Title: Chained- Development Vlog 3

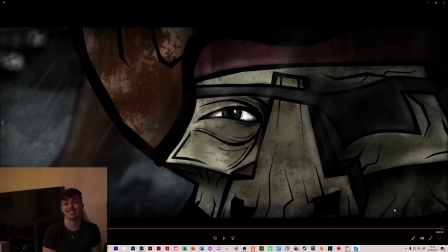8:39 So yeah, that's where it's currently at, scenes 1 to 6. And you can see how all the sort of the
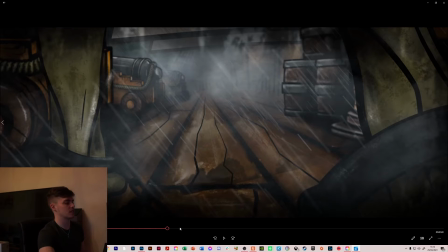8:46 layering and tilt as if the ship's moving really sells that effect of the depth
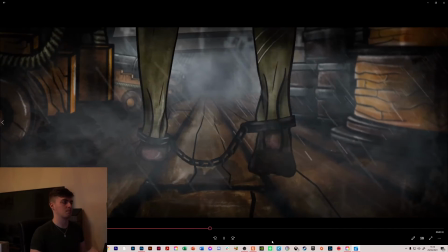8:54 and the motion of the ship, and then obviously the music's in time with the feet.
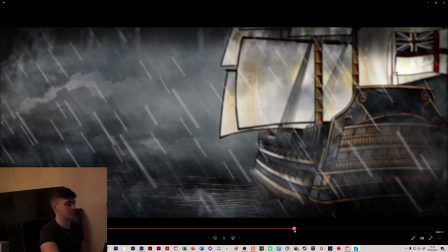9:00 Then you've got this. Then you got moving on to the ship animations. I've utilized all the same sort of effects
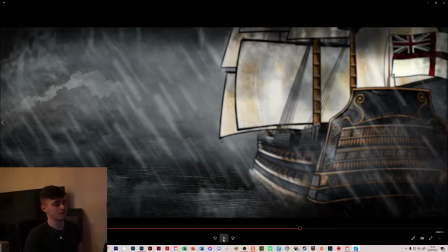9:13 with the fog and the rain, but added in a few more. So the water texture, the way the water's moving,
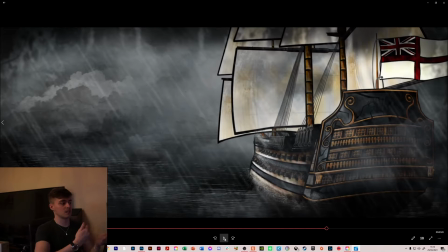9:23 that's just, again, 2D textures that have been added motion and added scale in After Effects. And then the splashes on the ship, they are just 2D textures that are painted in Photoshop and then layered,
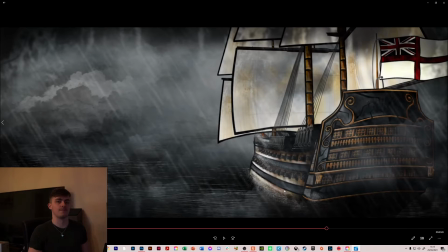9:43 added into composition, and then sort of almost like it's like a spray texture, like a spray paint, lots of little pixels, and then put them in the After Effects and just
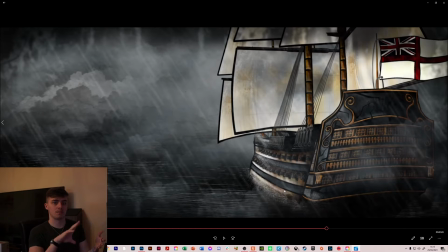9:59 compose them as a scale them up and fade them out, and then just layer that on top of each other,
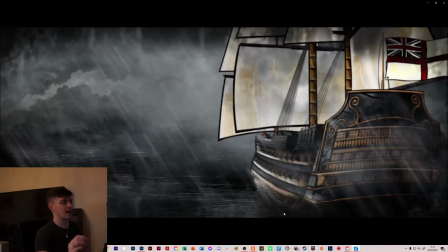10:05 so that gives that sort of splash as if it's hitting the front of the ship and then dissipating off the side of it,
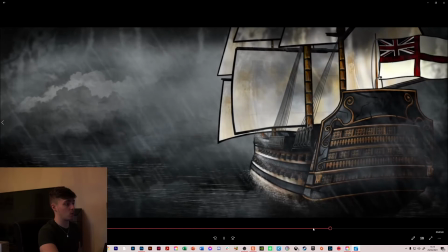10:11 which I think works quite well, because that's what I had originally sort of designed the
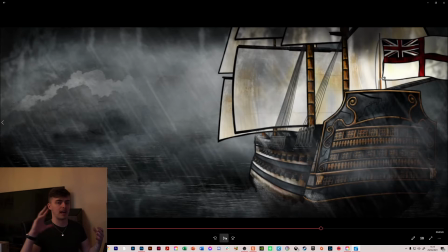10:16 stills as. That was the vision of this sort of splash effect, so managed to get that done relatively easily.
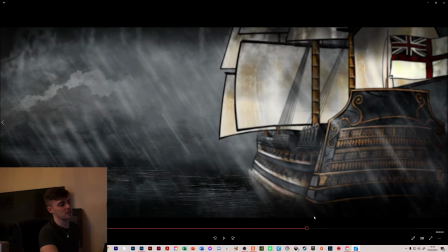10:23 And then you can see that the wave warp has been used on the flag,
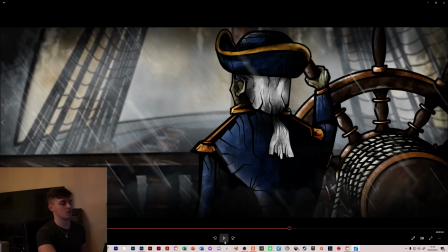10:30 and there is turbulent displacement on the sails with slight bits of motion,
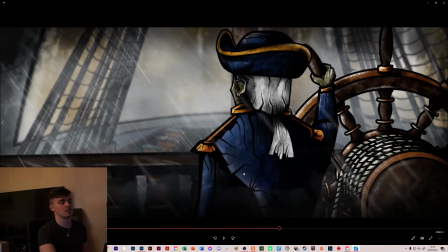10:36 just to keep it a more subtle movement rather than lots of big movements, just to make it feel alive a bit more.
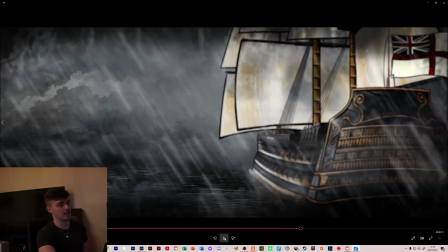10:45 There's also then I like to use this depth of field blur, so initially whenever this ship comes into shot, it's blurred out quite a lot, and then as it moves further away, it comes into focus.
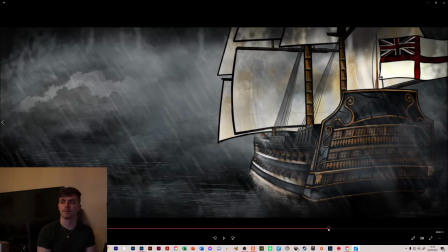10:59 Just because I like playing around with that focus shift and the focus pulls. It's just something I find quite fun in photography and in videography, and I thought it looked quite nice in the animation as well, so I thought I'd play around with that, and it works quite nice to just make it a bit more
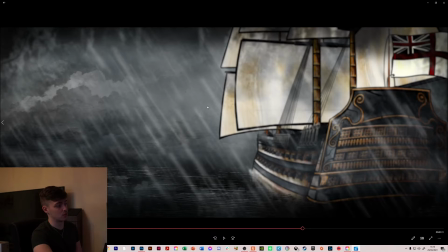11:16 interesting, You can also see that whenever the ship comes into shot, there's a lot more rain.
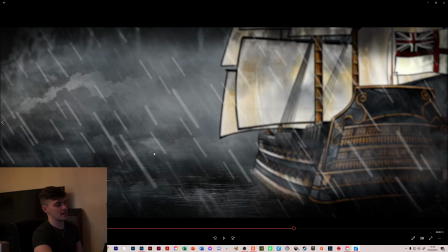11:25 So I've just turned, the rain is more in focus whenever the ship first comes in, so it's almost like it's getting a lot of the foreground, and then as the ship goes further away,
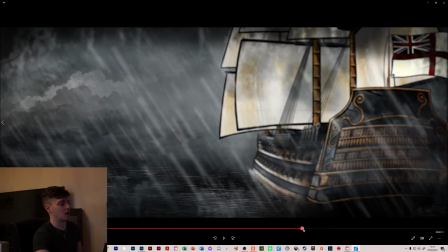11:36 the larger raindrops become more out of focus and dissipate more.
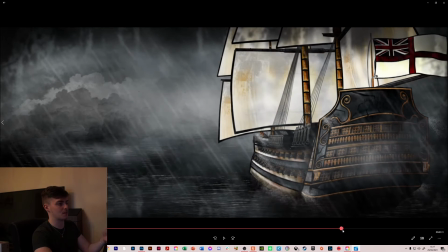11:42 So it's just adding that, depth and all that sort of stuff. So that worked quite nicely, I thought.
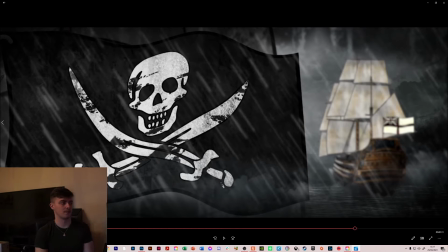11:49 And then moving on to the sail. Now, this sail has been obviously redesigned from what it was, but the motion of it,
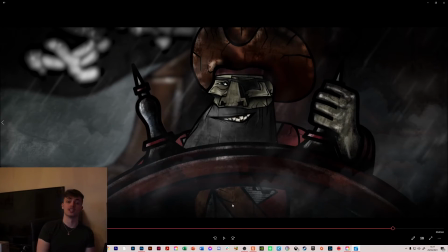12:00 it's just using wave warp at the minute. But I'm looking into just having a bit more dynamic, because it's such a key shot, and having that repeating animation, and just wanted to make it a bit more dynamic and adding some maybe folds into the texture. And then moving on to the captain here.
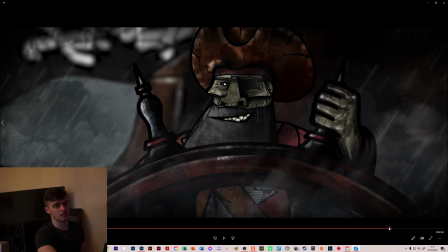12:18 So same scene build techniques, using the wheel in front and then him, and then filling up the background with just some really rough assets, and then adding a very slight rotation to the wheel,
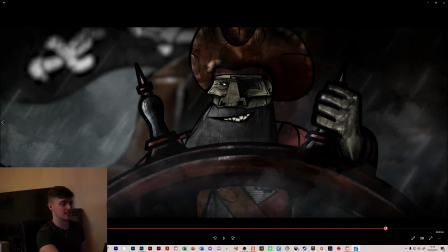12:35 just to add motion to the front layer, a very slight tilt in his head. I'll obviously have the flag in the background out of focus. Again, adding layers, adding depth, adding life to the animation.
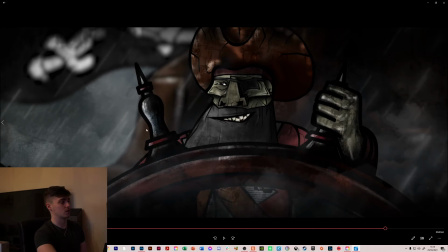12:48 Got your fog, got your rain, so continuing that on through.
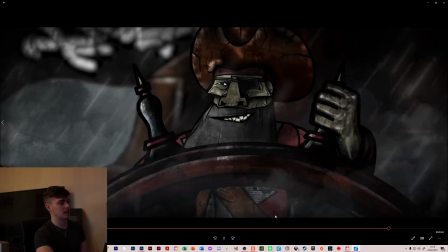12:52 And the first shot is him obviously close up, and that's right, further out, close up.
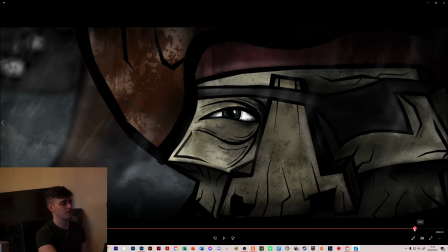12:59 Now, whenever I was first designing the captain, I had two different eyes.
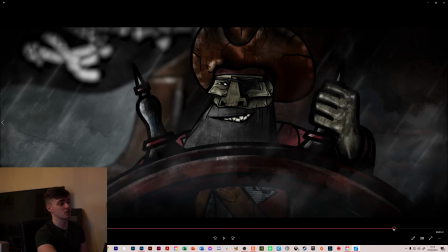13:05 So one was slightly wider open, which I was actually planning on using for this shot, so his eye was going to be wider open, and then as it zoomed in, have him squint.
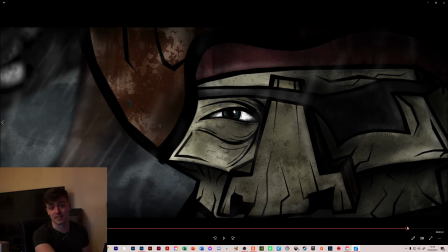13:13 And I just completely forgot that I had the other texture. I completely forgot that I did two eyes. So whenever I built this up and then showed it to a lecturer in my tutorial, he recommended have the eye move, and I just completely forgot that I had the other eye.
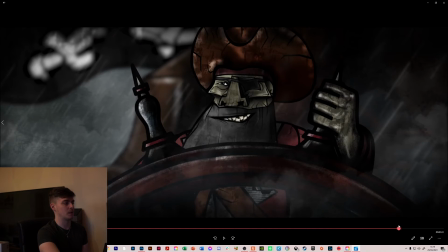13:30 So that's something I'm looking to add in as soon as possible. But just thought I'd use this full scene build and show it to you first,
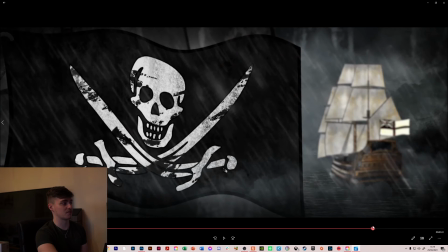13:39 because it's quite a lot of progress from where you last seen it.
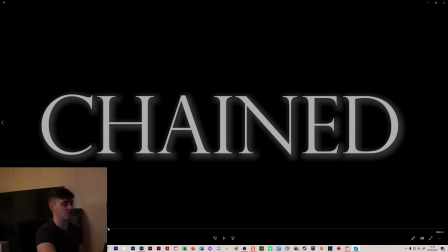13:44 Going back to the start then, a few more sort of additions and alterations. Been talking about having, this is obviously just a placeholder, this first start screen, but hoping to move it, make it a bit more dynamic, change the font, just design it out a bit more, but also talking about,
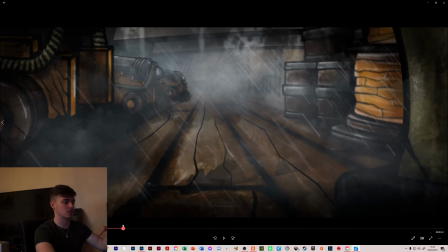14:02 because this intro is quite long and I was using it as placeholder just in case I wanted to add in more scenes or something, but talked about, it was recommended to me that maybe putting chained into this first scene,
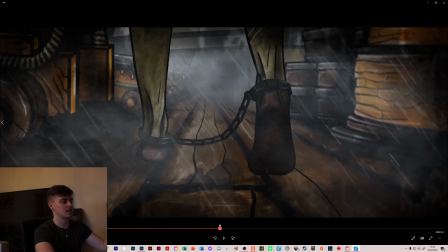14:17 maybe during or after, just to add it in, because it by itself is not really necessary,
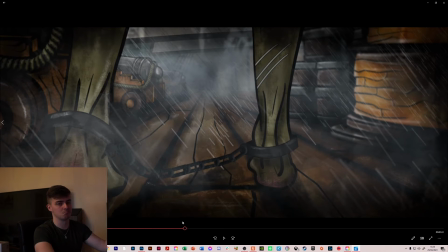14:23 but adding it into the scene could make this a bit more, just a bit more really.
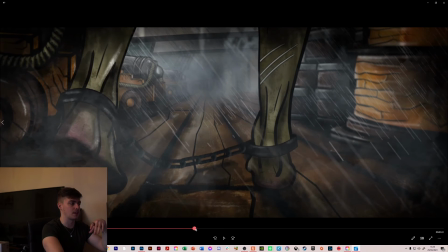14:28 So yeah, thinking about putting that in, but also in the background of this,
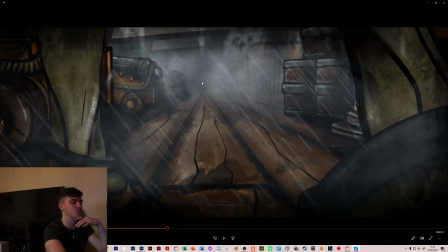14:33 just to sell that effect of depth, because there's not a lot of movement in this further in the further down the scene really. So looking at different things to add in, so maybe like there was talked about having a
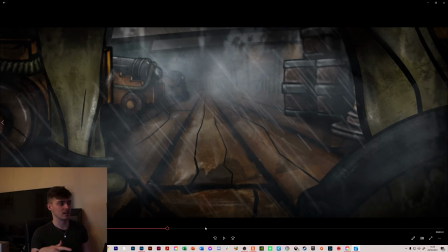14:52 like a torch, like a fire torch, and then as the ship moves, the flame moves with it, or what I actually wanted initially was to have guards, like royal guards standing, and maybe their sword in their hand could move with the motion of the ship, just to add that bit more
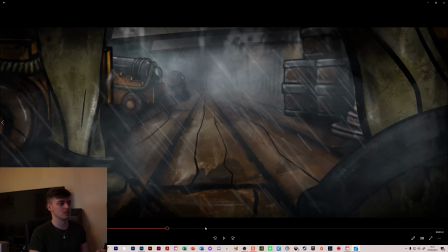15:09 life into the background, just because the legs are obviously the focus, but having that movement adds and adds, and that's basically what I'm looking at through these first six scenes. It's just things that I could put in to
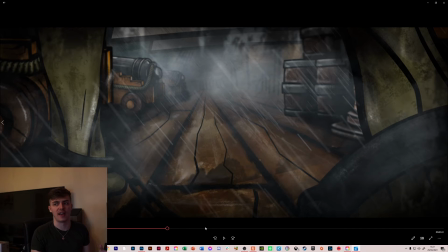15:24 add to the whole scene, add to the whole effect, and really the more, not the more the better, but you know, it's nearly there, and there's just a few things that I can add,
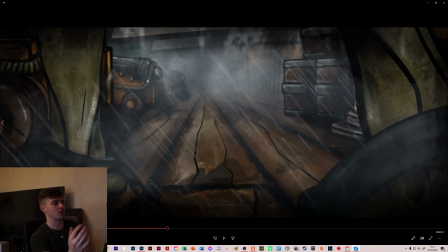15:39 maybe adding a bit, because the cannons look quite nice because they've got the layers of fog going in between them, but the barrels then look a bit flat because of that contrast. So the lack of contrast between them. So you know, adding more depth to those assets will sell that effective depth in the whole scene as well.
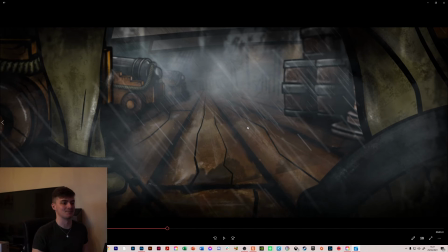15:56 It's just having things there that I can basically fake it with. At the minute, there's not enough assets on the deck to sell that effective depth. So that's something for the first scene.
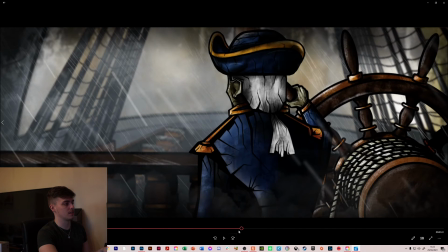16:11 For this scene, then there was already talked about changing his hand, changing the perspective, but also maybe having his left hand look at a compass or do something with his left hand.
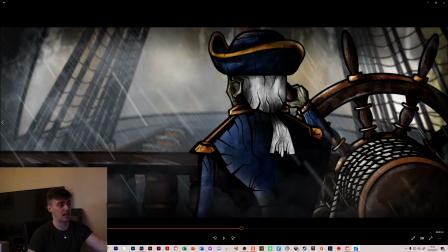16:25 Maybe put something else on the deck just to have like a torches and lights and candles and stuff. Something that I quite like is there, something that are they're dynamic, but also add a bit of lighting and a bit more interest in the background and in the foreground and stuff.
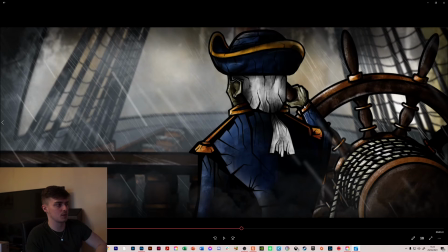16:40 So torches are something that I'm looking into throughout the whole animation, but there's something that I can add in with a bit of lighting effect and a bit of plugins and stuff like that.